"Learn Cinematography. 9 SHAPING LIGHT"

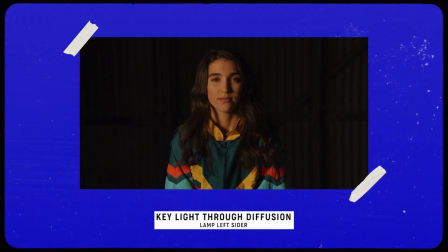[4:14]
You can see by just adding one flag, a lamp left sider, we were able to cut all of the light and spill from hitting the back wall.
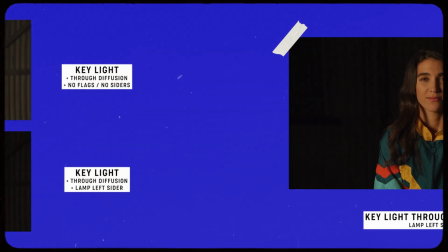[4:22]
So keep this in mind as you're lighting your scene.
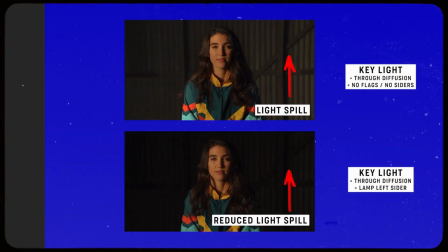[4:25]
That's essentially what siders and all flags do in general, is they help you control and shape your light from hitting unwanted areas of your set.
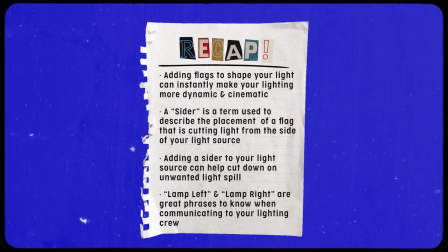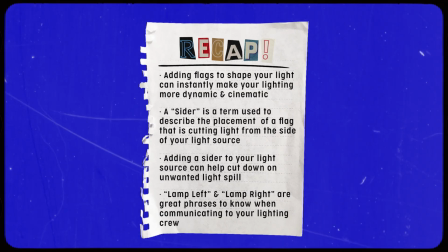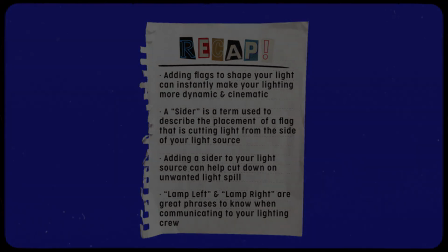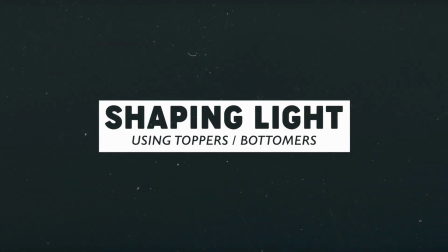So far we've introduced siders, lamp left sider, lamp right siders. So as you imagine, the top and bottom flags, those identifiers are called a topper and a bottomer.
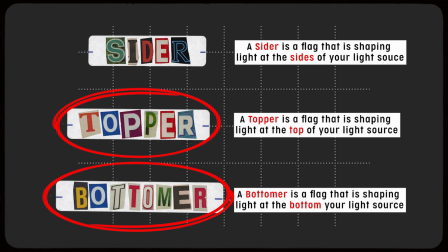[5:10]
I know they're not the most imaginative to the names, but for communicating to your key grip, that's all you're gonna wanna remember.
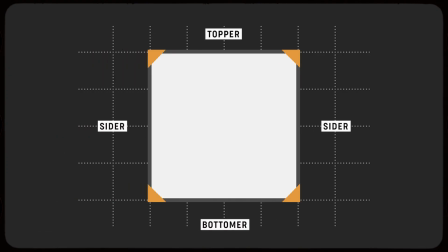[5:17]
Siders, left or right, topper or bottomer. Those 4 areas are basically a way of communicating where a flag's gonna go.
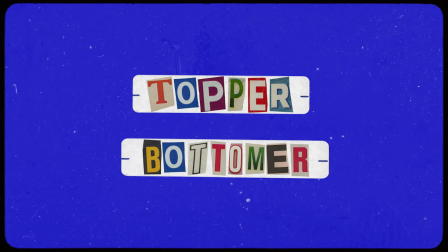[5:25]
I think the best way to show you how a topper and bottomer effectively work to control and shape light is by showing you a before and after.
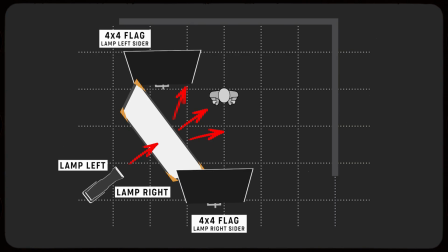[5:34]
So we've got our same subject from our previous demonstration. We've actually still left the sider, controlling and cutting light off the back wall, but that's it.
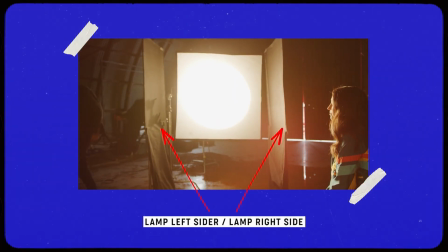[5:43]
There's no toppers, no bottomers. This is what the frame looks like.
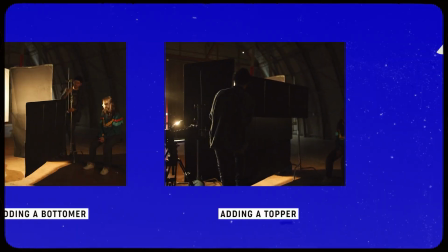[5:50]
And now we're gonna bring in a topper and a bottomer.
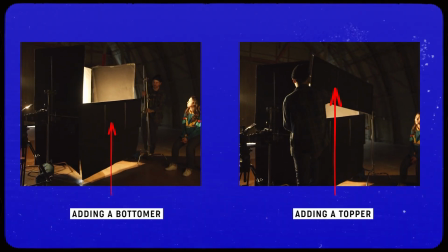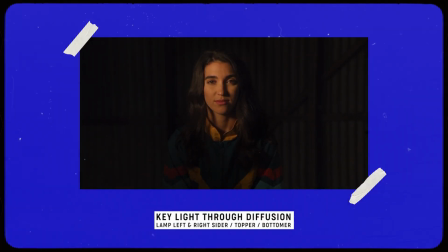[6:00]
And you can instantly see the results. I mean, we've effectively removed light from everywhere in the set except for the subject's face.
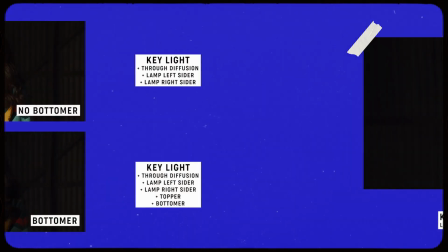[6:07]
And I know this is a little extreme and pretty stylized,
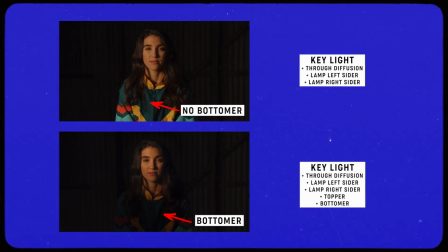[6:10]
but essentially what we've tried to do is just show you how you can use flags in different areas from a sider, a topper,
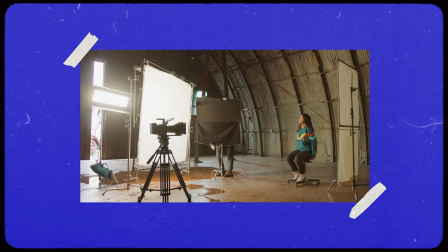[6:17]
and a bottomer to effectively remove light from your set. That's essentially what using flags and shaping light is.
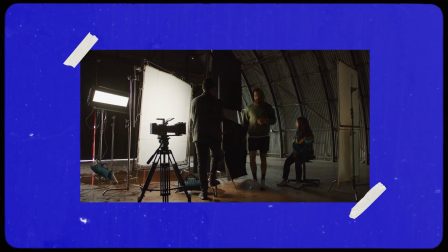[6:23]
You're, lighting a scene, you're bringing in flags, and you're essentially just sculpting your light to look a certain way.
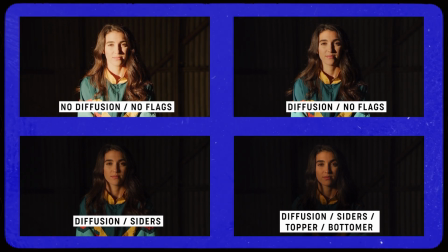But we haven't really touched on the types of flags you'd use for these sort of different terms. So for me, siders, I typically lean towards a 4x4 black solid floppy.
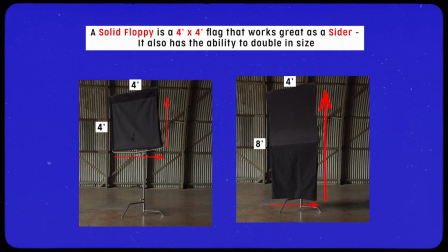[6:50]
4x4 black solid floppy is a pretty standard thing in most grip packages.
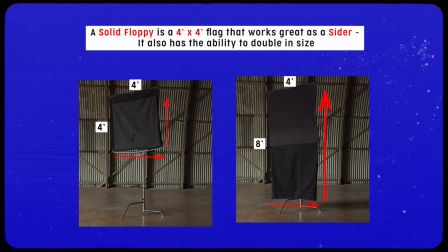[6:54]
Most, 3 tons, 5 tons, whatever your grip package might be, will typically include these. But if you're building your own kit from scratch, always throw at least 5 to 10 of these on there. Not only are they great for negative fill, but they're also really great for controlling and shaping light. When it gets to a topper and bottomer, I do feel like if you are working with like an 8x8 for a double break or an 8x8 frame for a book light, when you're using larger sources for diffusing, I do find that the black solid floppies are better for siders, and there's actually a better flag for the topper and the bottomer.
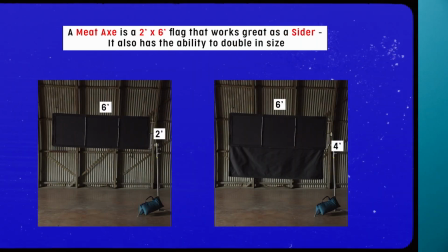[7:28]
The first would either be a meat axe.
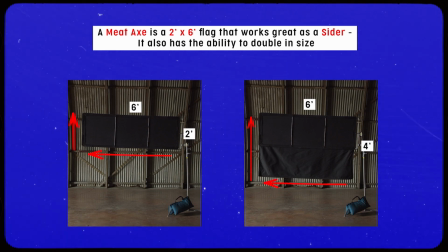[7:30]
A meat axe is just a name or identifier to a longer flag that's actually intended to really reach over, from the side and extend to kind of cover your, larger source.
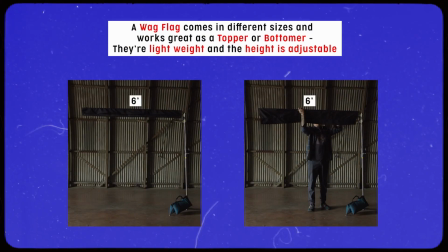[7:42]
Or better yet, a wag flag. A wag flag is actually, think of like a fabric diffusion, but instead it's just painted black.
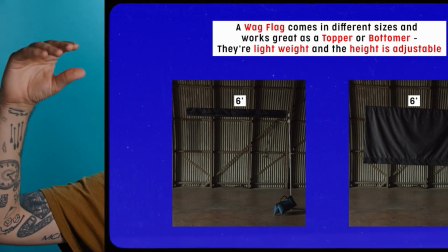[7:49]
And you can actually roll and twist it down to really just sort of, it's a very precision tool for dialing in toppers and bottomers. I will say though, the wag flag is really only for indoors. Since it is a lighter fabric, the wind will take it away. But if you are in like a studio, stage, maybe an interior, if you're using toppers and bottomers to control light, I'd opt for a wag flag, but knowing that a meat axe flag will do just the same trick.